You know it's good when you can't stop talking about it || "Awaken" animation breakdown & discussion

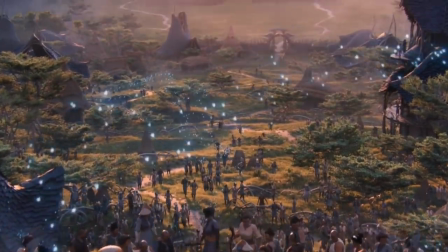4:10 We're not even going to pretend that the gameplay has anything to do with the lore.
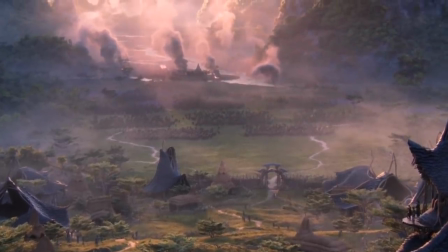4:14 We're just going to focus on selling you League of Legends as, I hate using the word for this, but as an IP,
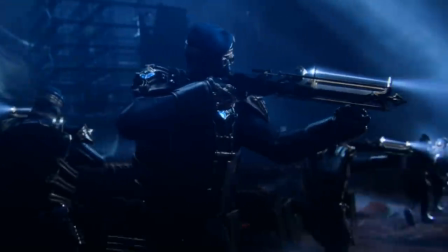4:20 as a cinematic universe, as a narrative universe, as a story universe.
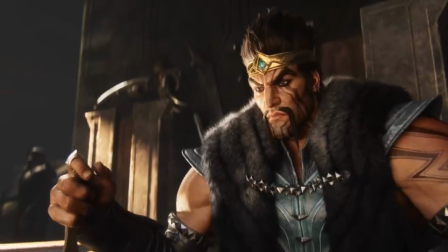4:25 We're going to sell you the characters, we're going to sell you the aesthetics of their worlds, we're going to sell you their interpersonal conflicts,
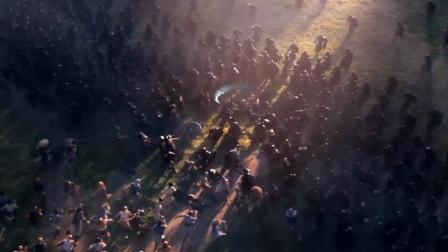4:31 rather than sell you the idea of, Hey, you can hardcore game online Platinum Challenger thing do with your friends.
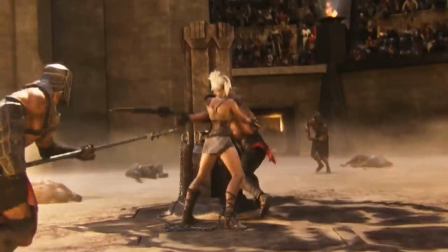4:38 Like, that's never really even implied in this particular teaser. This could be the trailer for a particularly high-concept fantasy movie, for all we know.
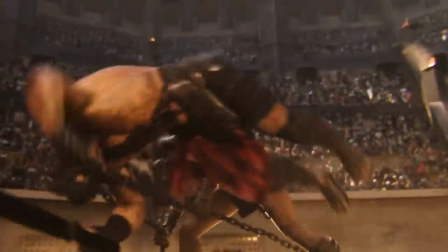4:46 And that, to me, is quite fascinating. And good lord, do I love this ribbon fight sequence.
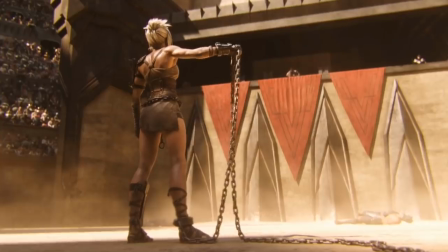4:51 I look forward to breaking that one down.
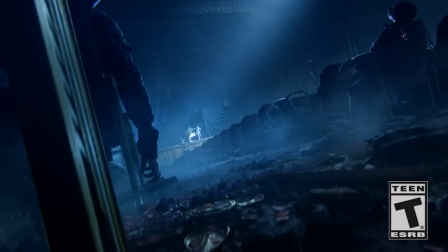4:54 Anyway, I have a longer-form video planned sometime later, talking specifically about the history of League of Legends cinematic teasers and how they try to sell us the game. But that was the point I wanted to hit on first, is that this cinematic teaser is not about selling you League of Legends the game.
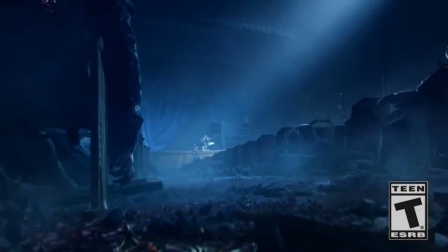5:08 It's about selling you League of Legends the world.
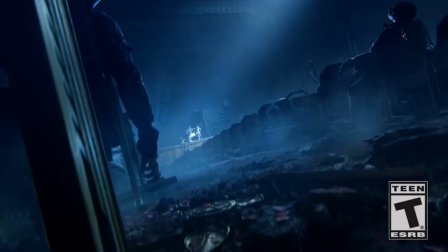5:11 And let's start with some of the very, from a filmmaking perspective, some of the very clever foreshadowing that happens in this one. This first, very first shot where we're looking at Jin hanging out at his creepy piano, being a creepy serial killer, you know, like he do. His traps are already laid in the dirt in front of us.
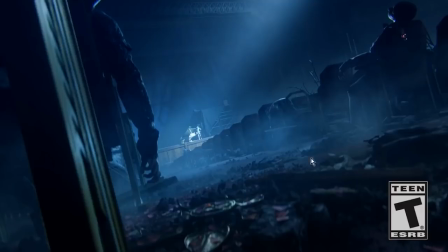5:30 Now, we don't get to understand that this is a trap, and not just a piece of random debris scattered among pieces of random debris all over the place, until one of Camille's soldiers steps on it later on down the line. But I think it's clever that it's being set up here, and that's something that happens more than once, because if we move forward,
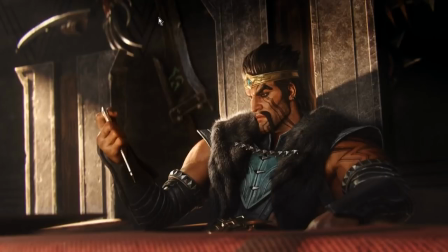5:48 here you can see right behind Draven, Riven's sword is already there, ready and waiting for it to be used when he throws it to Riven later on down the line. This is called setup and payoff, And that's a thing that you can find in a lot of films where something's gonna get set up,
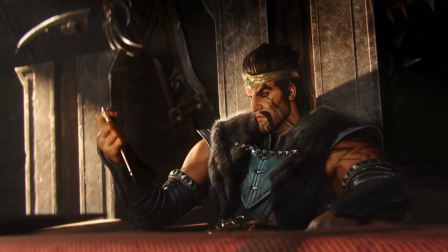6:05 like something's gonna be introduced into the narrative, either it's like hanging out in the background, or a character mentions a thing, and then a little time is going to pass, and then that thing is gonna come back and become relevant. You can also find that principle described as Chekhov's gun sometimes. And it has a few different applications in video games.
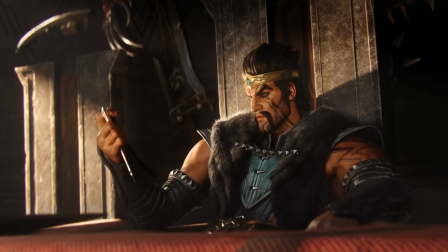6:24 And also notice those familiar-looking claws and stuff hanging out on the wall here in the back. And indeed, Draven's own axes hanging in the back here. And this principle shows up everywhere in filmmaking. Usually you'll have, in a longer cinematic narrative, you'll have a reminder of the setup that happens in the middle of that.
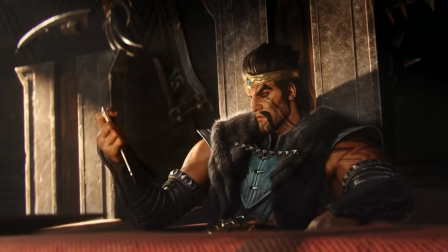6:43 Foldable Human has a fantastic video on that. I'm going to link to that down in the description. Specifically where he talks about, I think, Suicide Squad? Yeah. But that's being employed here. Some things are being set up at the start of the animated short that then get a payoff later on down the line.
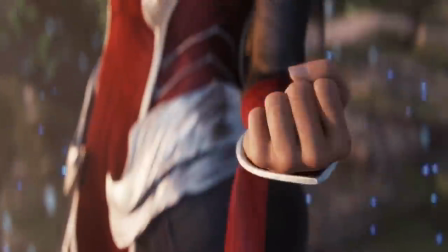7:03 And that also happens here,
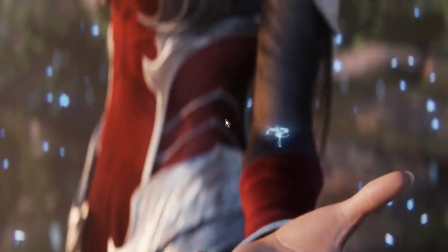7:05 because here you can see Irelia releasing this little glowing thing into the sky, right?
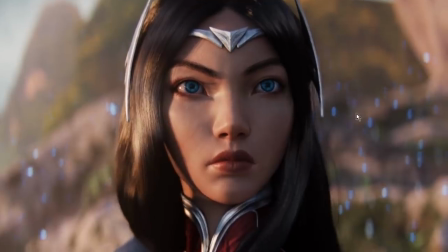7:12 And it seems like she's just kind of admiring the glowing thing that's floating around.
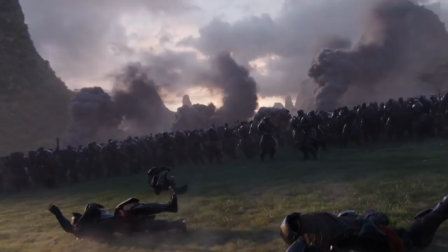7:17 But take a look at what happens later when she's confronting the Noxian army and Scion knocks her flat on her ass.
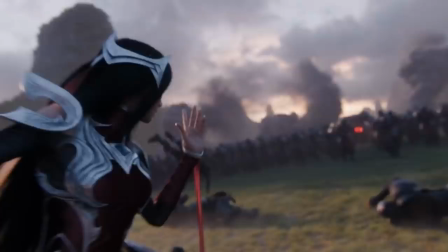7:24 Let's see if I can find the particular shot.
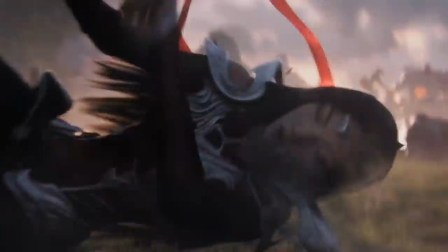7:29 Oh it's so much lovelier to try and do this in a Premiere Pro. Now look what happens.
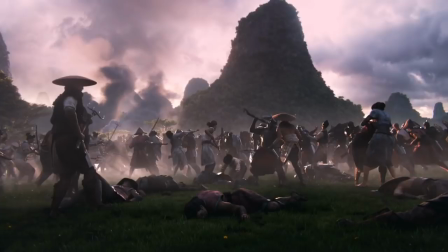7:37 As she's put into this, oh things are looking dire, this is a bad situation, she just got knocked on her ass by a Scion and she's got a bunch of farmers fighting a bunch of soldiers,
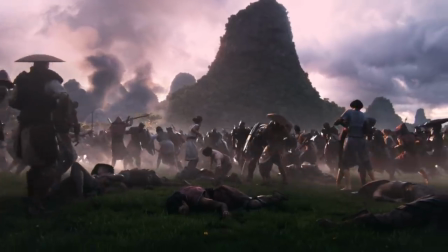7:46 it's going about as well as you could expect.
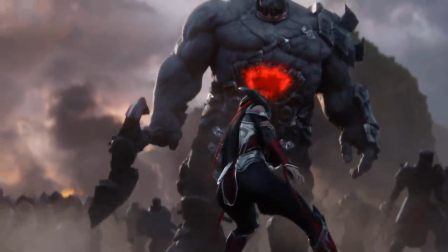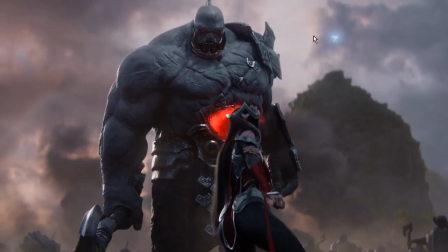7:54 You see it, right? Right there. The little thing she released into the air has come back. So what she was sending out there, and I don't mean this literally, I mean this is the metaphor that's being established. When she releases that thing into the air, she's sending out a cry for help, essentially, because she knows she's screwed.
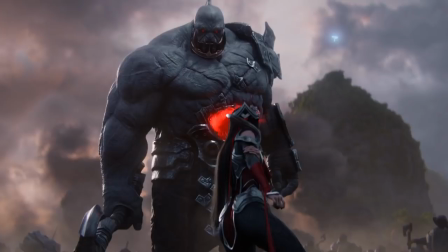8:11 She's got farmers, they've got soldiers, it's not really a fair fight.